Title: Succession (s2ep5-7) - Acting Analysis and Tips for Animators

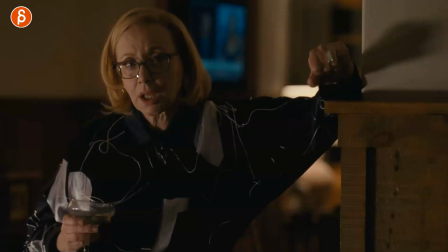411s
She hears it, she has to process it, and then she's going to react to it. And having a character think and process and react is just really interesting to animate and also to watch.
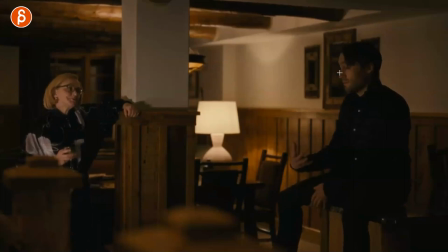420s
So to me, there's always a great variation of a lip sync where you don't actually animate to everything that this character is saying.
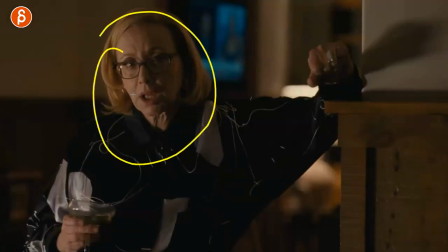427s
You actually cut away and show off what the other character is thinking about and reacting to.
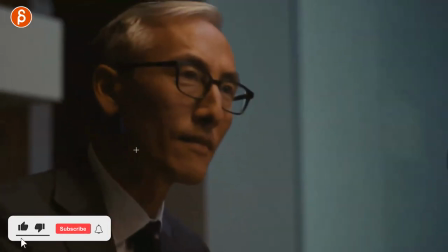433s
This one is about how a character, this character here,
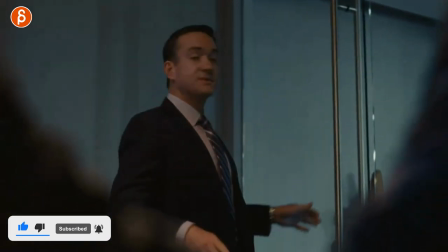438s
is kind of shutting off a discussion or in a way something that they want to say.
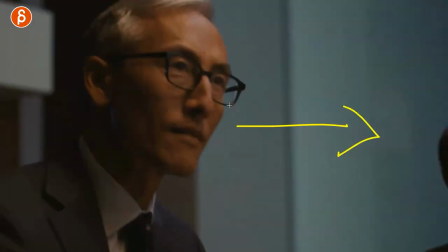444s
So basically, they are interrogating him. And I don't want to say too much. It gives us spoilers just in case you haven't seen this.
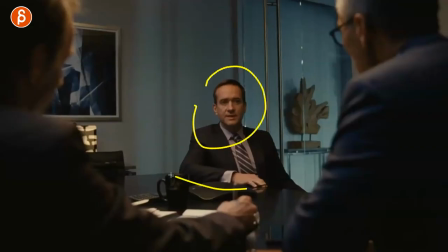449s
And he realizes, I don't really want to be here. I got to get out. I got to find my way to respond to this.
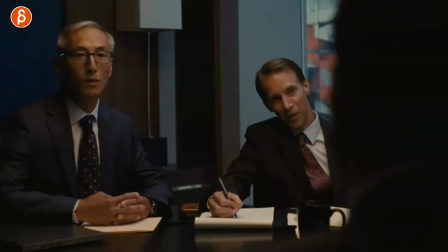455s Attention, but I really need to pee.
And I love his reaction. Like the way he says it to, I really need to go pee.
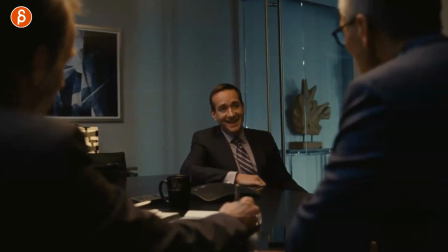461s
Hey, he kind of leans forward with his face. It's great. But that's his way out. He goes, well, I need to go pee.
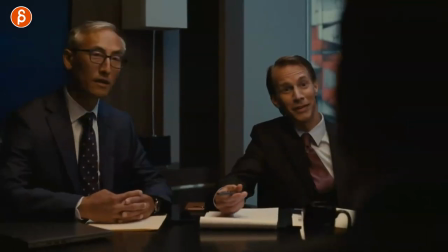466s
And they have the reaction of, well, we would really like you to stay here. We need to continue this discussion.
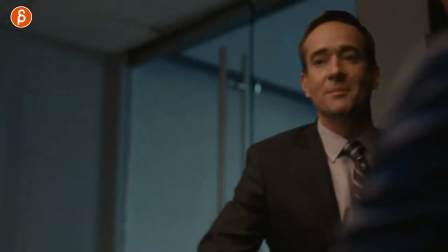471s
He doesn't care because he needs to get out of there. so he just gets up that's already a difference in terms of like the hierarchy of
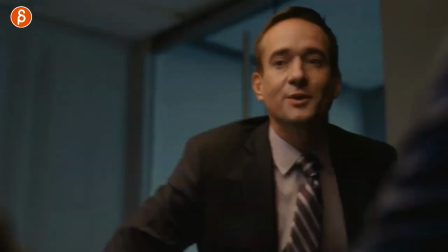477s
height in a way like we're on the same level but now i'm going to get up here i'm talking down to i can get i'm reading into
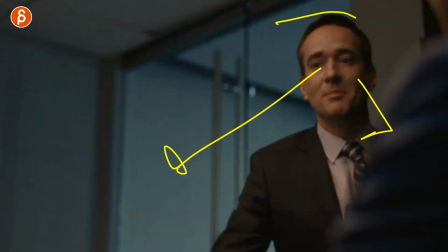482s
this but i'm talking down to you i have the higher ground here i'm going to take control the situation get out of there and if i keep playing this with the sound
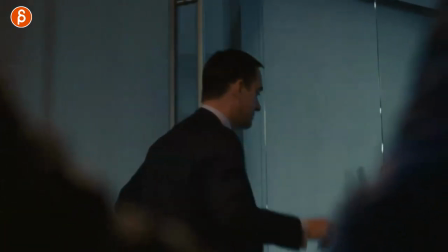490s
but i'm i'm so sorry i'll be right back okay love this they're just about to go away and he just goes
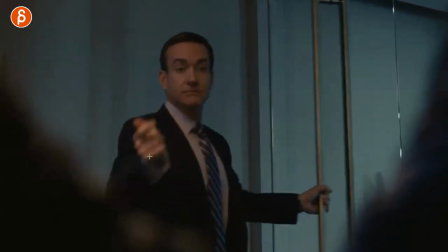497s
okay love that i love that it's basically i'm snapping i
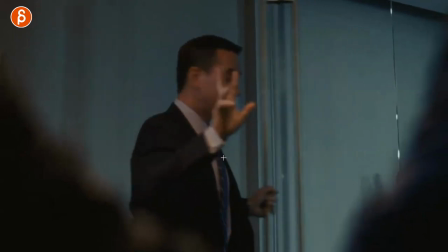502s
mean that's it i'm done bye bye i'm out of here and i love that
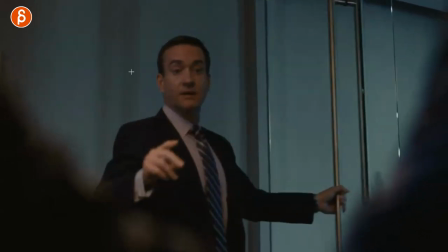507s
you even have the sound of this like don't even say anything i know i'm wrong and i know that i'm here at the guilty person but i'm just
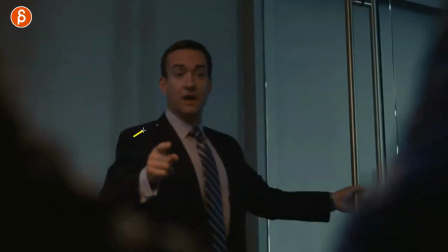515s
going to take control of this and then get out and i love this i love that that just that type of gesture that kind of underlines the
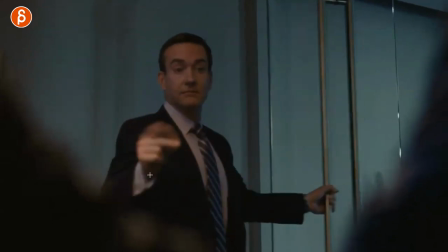524s
well i'm out so he's kind of nervous and i'm and not super confident while at the same time still letting them know through this that this
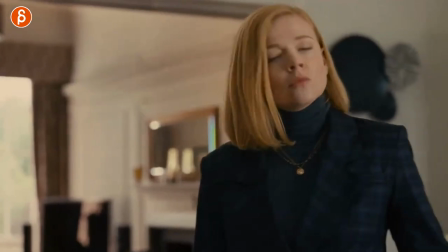532s
is it and i'm out i just love that little end thing here and his next clip is again something where you could do something at the end of a
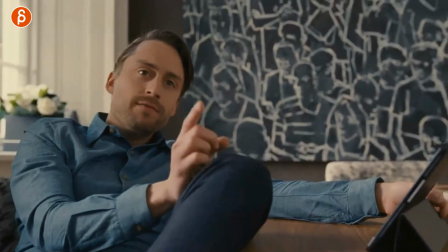538s
line so he has the line here he says hey there's something interesting about your memo but he's kind of making fun of her so
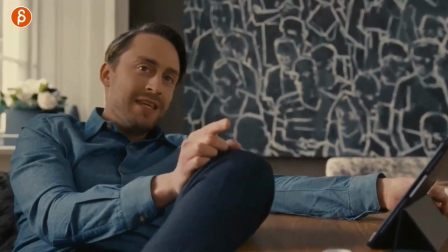543s
then at the end he has he can't even finish it without smiling he said instead of memo he says memo
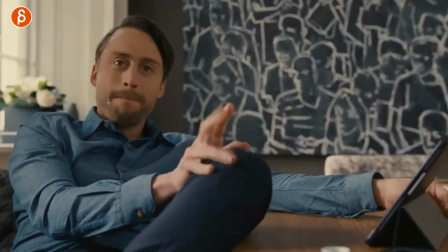548s
and has that little does that i love that little end of that pressing the lips and that little playful thing with the finger watch this
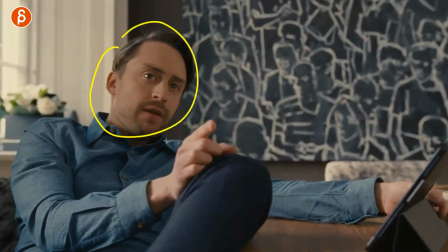558s
just that you can tell that he's not really meaning what he's saying like he doesn't really think that it was good he's kind of like meemo
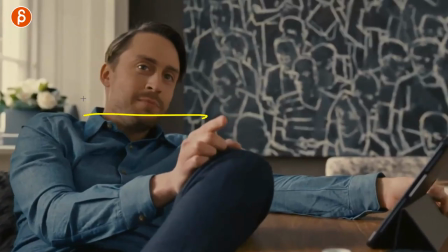565s
and it makes some fun of her again it's something where you have your line i'm repeating myself but again it's i think this is really cool where
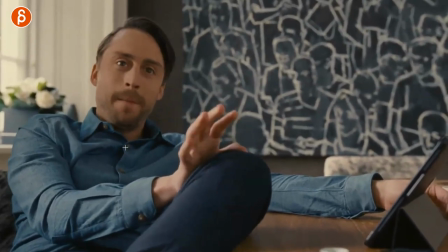571s
you have the line and this is where you're animating to and at the end you finish the line with this it just kind of gives it that like
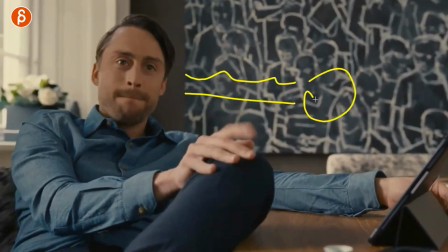578s
i said that extra button you might have a certain attitude and that's that little pantomime at the end can really kind of re-emphasize or
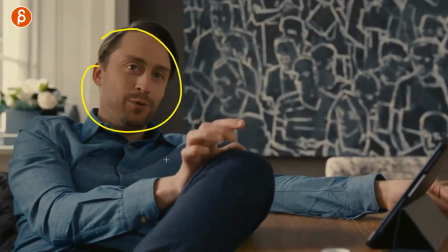585s
give it a spin or whatever it is and as i said before it's your chance it's your opportunity to add that extra little creative button at
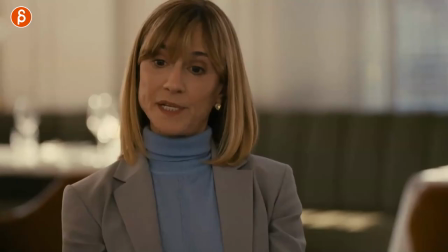592s
the end that's yours that doesn't come from the audio i just love that and actually there's another one about reaction so i guess this whole theme and
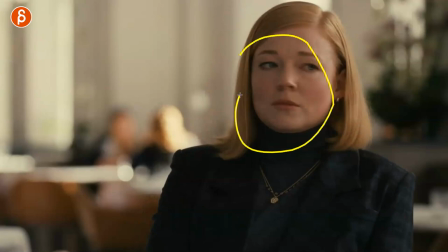599s
this upload is about reaction she is proposing to her that she could work for whatever i'm i guess well too much for what
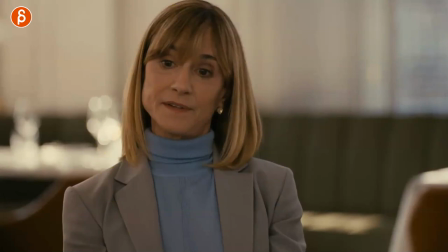607s
she stands for her her company and the people she knows and so on now this is again all about reactions so i'm going to play this without the sound and
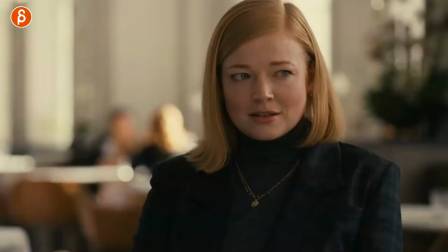615s
just look at her this is immediate did you just say this did i hear that i could work for you that's odd and i love that she wants to say something but she also wants to keep listening so it's this little long anticipation before she says anything and
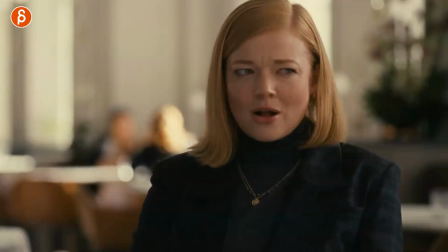634s
then it's kind of like she says you know someone has a certain regard for you she's almost a bit embarrassed or she wants to check is anybody hearing this because that's a
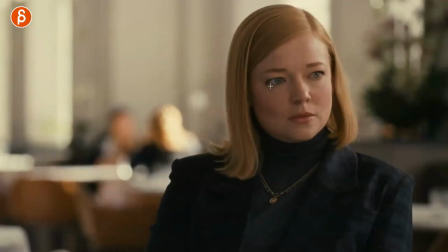641s
bit of a traitorous thing to do and maybe to consider and you get that really like am I really hearing this and she settles down shoulders go down it's almost like I need to really sit down and listen to this because this is actually interesting to me and
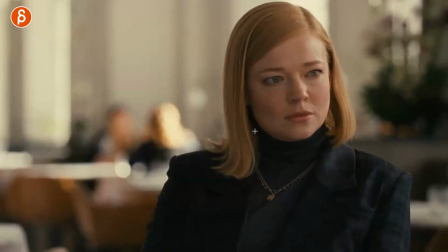655s
it's still but you still got that dart of am I really hearing what I think I'm hearing so good she continues on and it kind of
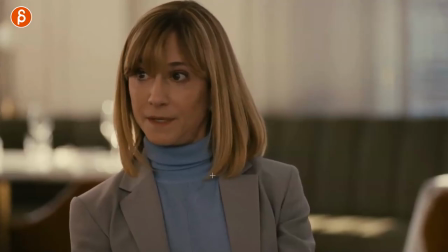662s
re-underlines of this is what we kind of need you for it could be really cool then her reaction again is she
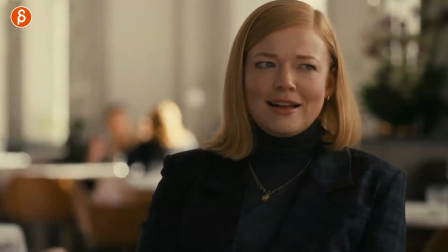671s
doesn't say anything it's a long way away oh okay hold on dude i hear this
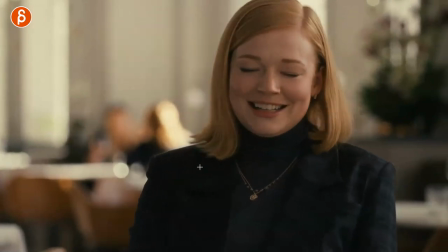678s
it's great look look at how she she closes the mouth here reacts does it again does it again like she
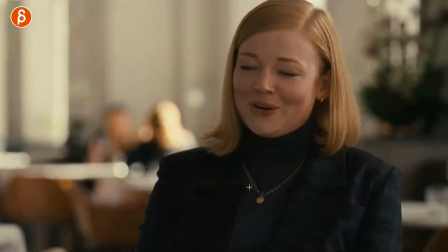686s
wants to say something but she just can't believe what she just heard and i love that she goes from okay i'm interested but i'm gonna lean away from like really like i gotta
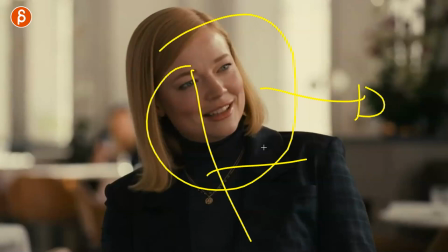695s
i gotta again it's once again me reading into this but like i need to take a step back and really look at the situation did i really just hear what you said and
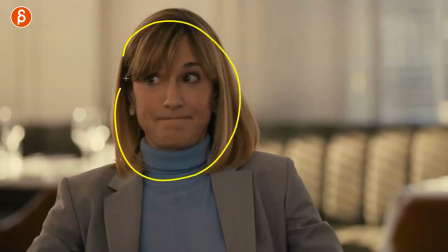704s
then she goes uh me and then i love that that she doesn't say anything it's more like a yep and
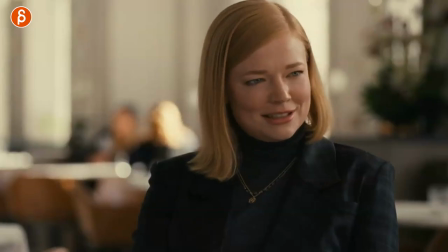712s
then look at her again like she is very nervous and she said at this point this is never going to happen i love that she again she looks away and back at her. It's almost like she doesn't want to say it out loud because it's almost too good to be true in a way. And again, there might be people listening.
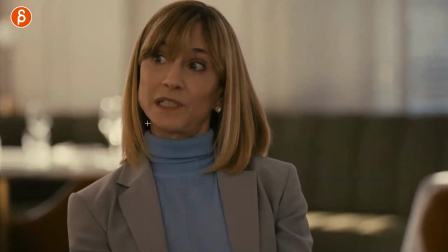728s
And then she goes, I don't know, but I can get it full. And then she continues on saying, well, I can make it happen.
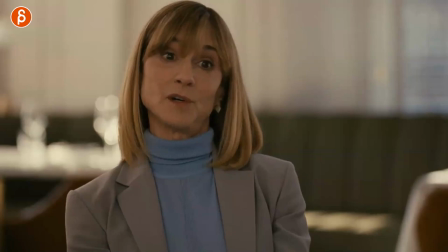735s
People could hear it. And then we could all think about it and look at her reaction to that.
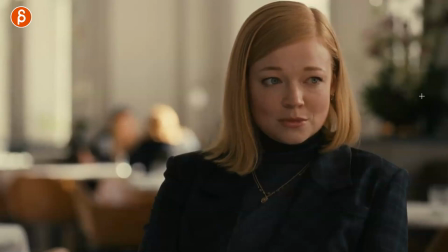741s
That's so great. So again, you don't hear this and I could plan in, but basically she talks more about how this plan could work. And this is all about her. you got this reaction right there and
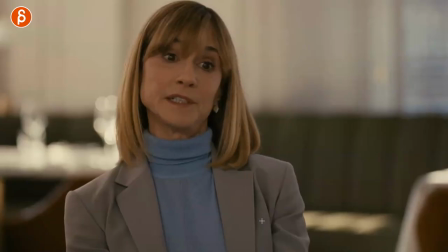755s
just that here she says you can take the job and i love that it's very attentive right no more darts she's
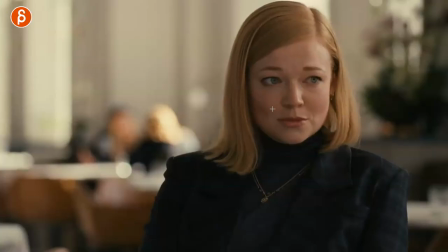760s
not moving around she's really listening now but she's still reacting to certain words like here like really did you just say this and then she says something about her dad which is always a bit of a problem
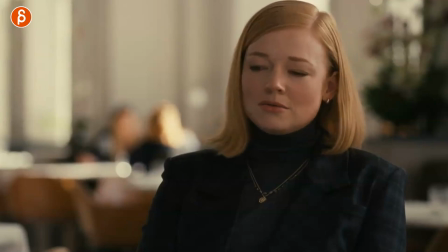772s
and then you get this reaction of whoa i don't know but she thinks about it i love all this The complexity evolves.
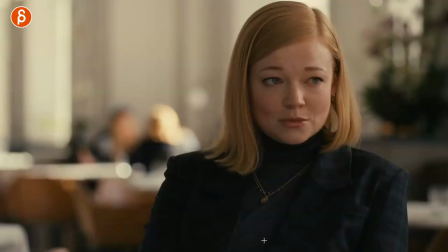779s
Let me just play this out. Instead of just talking about this and interrupting this, I'm going to keep playing so you can see the reaction here.
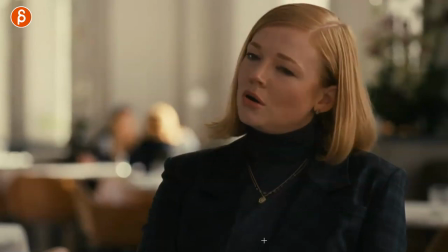786s
Okay, I heard this. Oh, this is really difficult, but I could consider this.
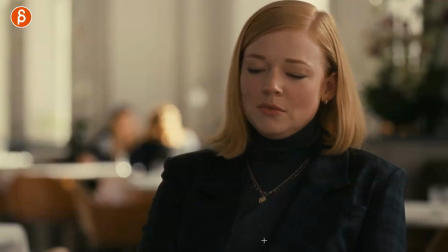791s
Hmm, it's not too bad.
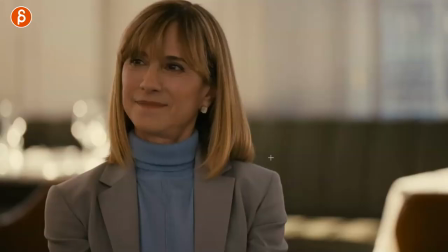794s
Well, she waits, and then she goes, I have to think about it. Oh, this is so good. That, to me, is so interesting.
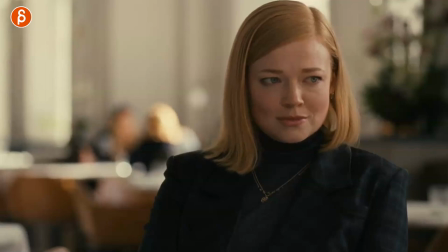800s
That succession here, no point of attendance, of thought processes, she hears this, and it has the initial reaction of, that's not a good idea,
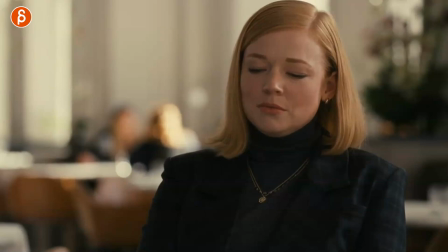807s
but then hmm i could actually do this with a little bit of a swallow there too and then back to a very diplomatic well let me think about this
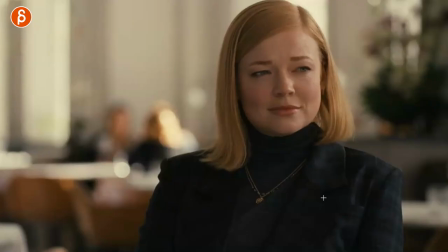815s
and then she has that thing of okay you can think about this and she has that moment of thank you even still then doesn't quite believe it and she breaks eye contact with a little bit of a dart over there i know i talked over all this interrupted a bunch of stuff but
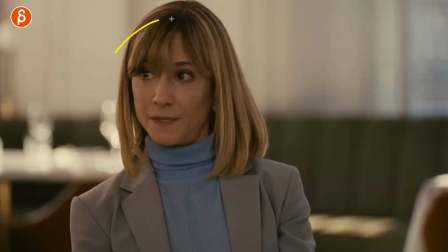830s
this is to me again underlining the the awesomeness of you don't have to animate to all the lip sync of one character. You might as well, you might have audio of just one character, right? You think it's just the one person shot.
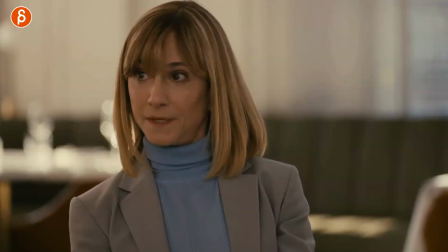843s
Just start with a couple words, maybe half a sentence or whatever it is. And then you actually cut away and then you cut to another character we don't really hear, right?
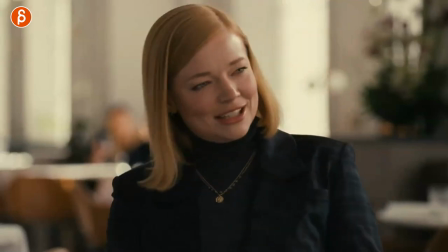852s
Maybe you can add some giggles or laughter, exhale if you want to. But it's just really interesting to see that whole thought process because we read all into her face.